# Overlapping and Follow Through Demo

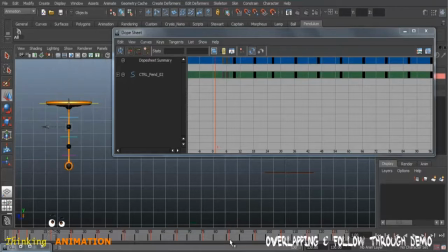(29:05)
All the keyframes are offset. They have now the different timing, different keyframe. The same way, select this one, hold down this one, hold down shift and select all of them,
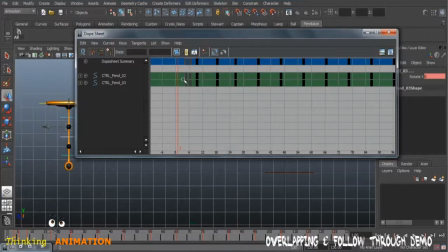(29:19)
and now we have to offset this last keyframe from the second one, and we are going to add more flow here. Maybe get zoom. I'm just
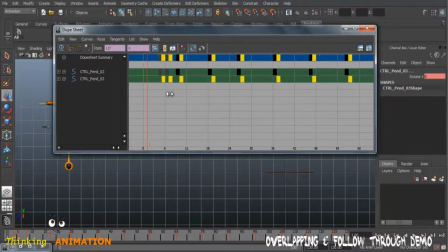(29:37)
zooming in, and select the move tool, offset it 1, 2 or maybe 3 frames.
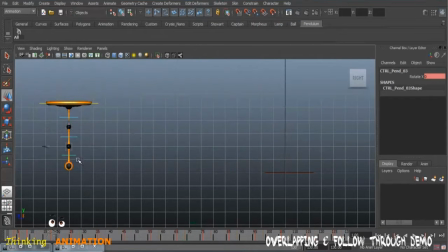(29:47)
Each joint has 3 frames of offset. This is starting from the first frame, this one is starting from the third frame, and this is starting from the frame number 6. So this way we have the offset,
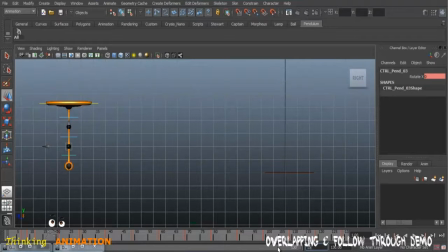(30:02)
and now we have to increase the time here because we have offset, so keys might be more forward. Select this one, or maybe here.
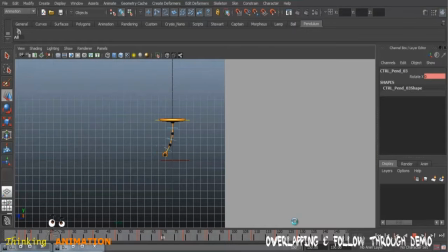(30:13)
So if now you take a play blast, and now we can see much better view,
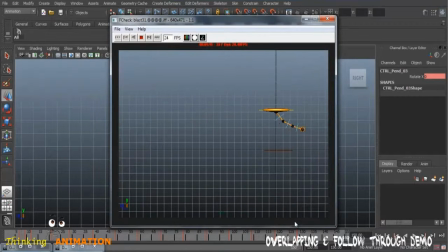(30:20)
because now we have the overlapping action applied, and you can see this joint starts moving first, then this one, then this one. In the same way, this stops first, then this stops, and then this stops.
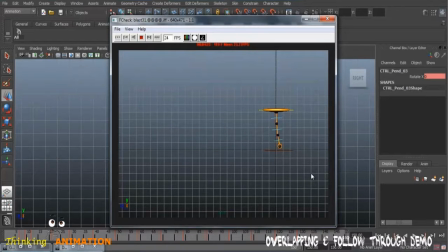(30:34)
So this way they are not stopping or moving at the same time, and this is adding a dynamic flow into animation. So this thing is called the overlapping. Follow through is when things stop, but the connected joint won't stop, they would keep moving in the same direction.
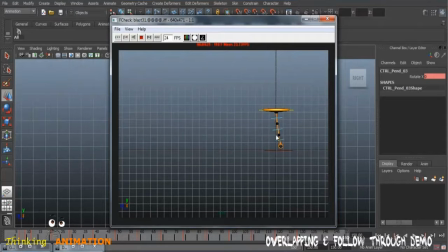(30:53)
So that is a follow through, meaning when it's the tail of the pendulum is moving this way and this way, that way. So this is the follow through, but the delay between these three joints is the overlapping action. So this applies to your whole character, meaning if you are animating a full body character,
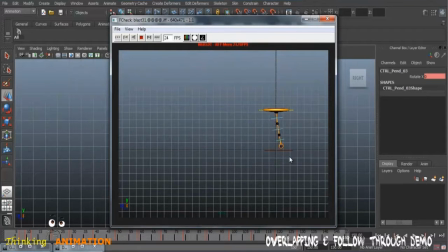(31:12)
the overlap has to happen on the arms, meaning shoulder, elbow and wrist joint. It has to happen on the spine joints, all the spine joints, maybe chest, maybe belly, and maybe hip joint. It has to happen on the legs, on the main hip joint,
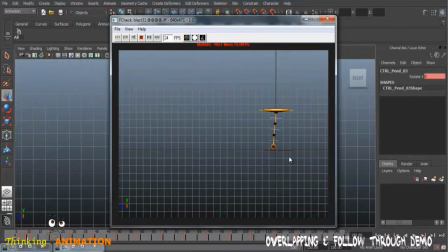(31:31)
the knee joint, and your ankle joint, and even on your fingers, the first joint, the second joint, and the third joint. Things don't move at the same times, and things don't stop at the same time. We have to add an overlap to give them believability and more readability.
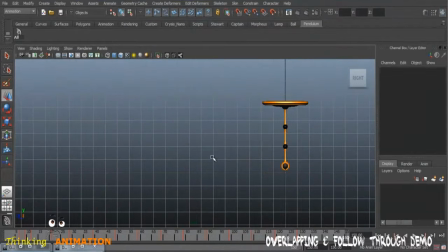(31:48)
And to do this, we have to offset the keys. This is the first method. We have to learn more ways, and sometimes we add the overlapping action at the point of breakdown keyframes, and now you can see the flow.
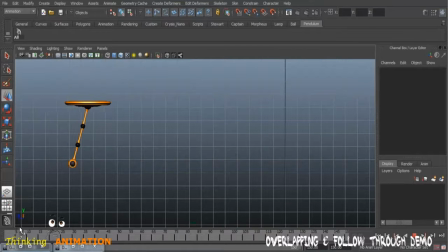(32:06)
It influences the first joint first, then the second, and then it influences the third joint, and this way we have a more believable momentum, and you can see things are not stopping at the same.
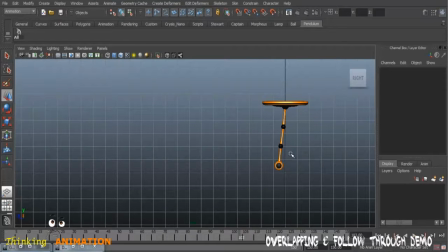(32:19)
Every joint is going to stop after the first stops. Here you can see the first joint is going to stop. It stops now, it stops, the second is still moving, and now the second stops, but the third one is still, you can see the third one is still moving and coming to a stop.
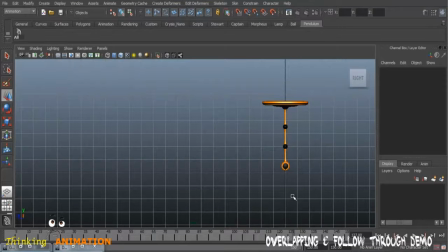(32:36)
So this is overlapping action and follow through. And get more near, take another play blast.
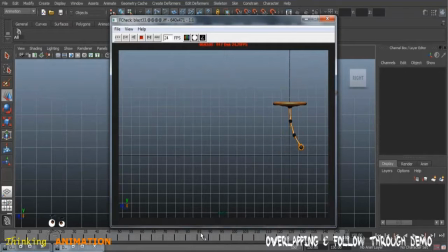(32:50)
I recommend you read the Richard Williams book from first to the end page, or by the chapter wise, as if we are discussing the follow through and overlapping action here, you must read this chapter into the book,
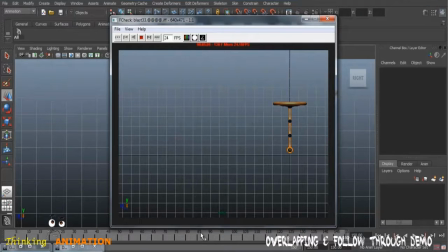(33:04)
and it would give you more knowledge about what we are talking here. So the pendulum animation is great exercise.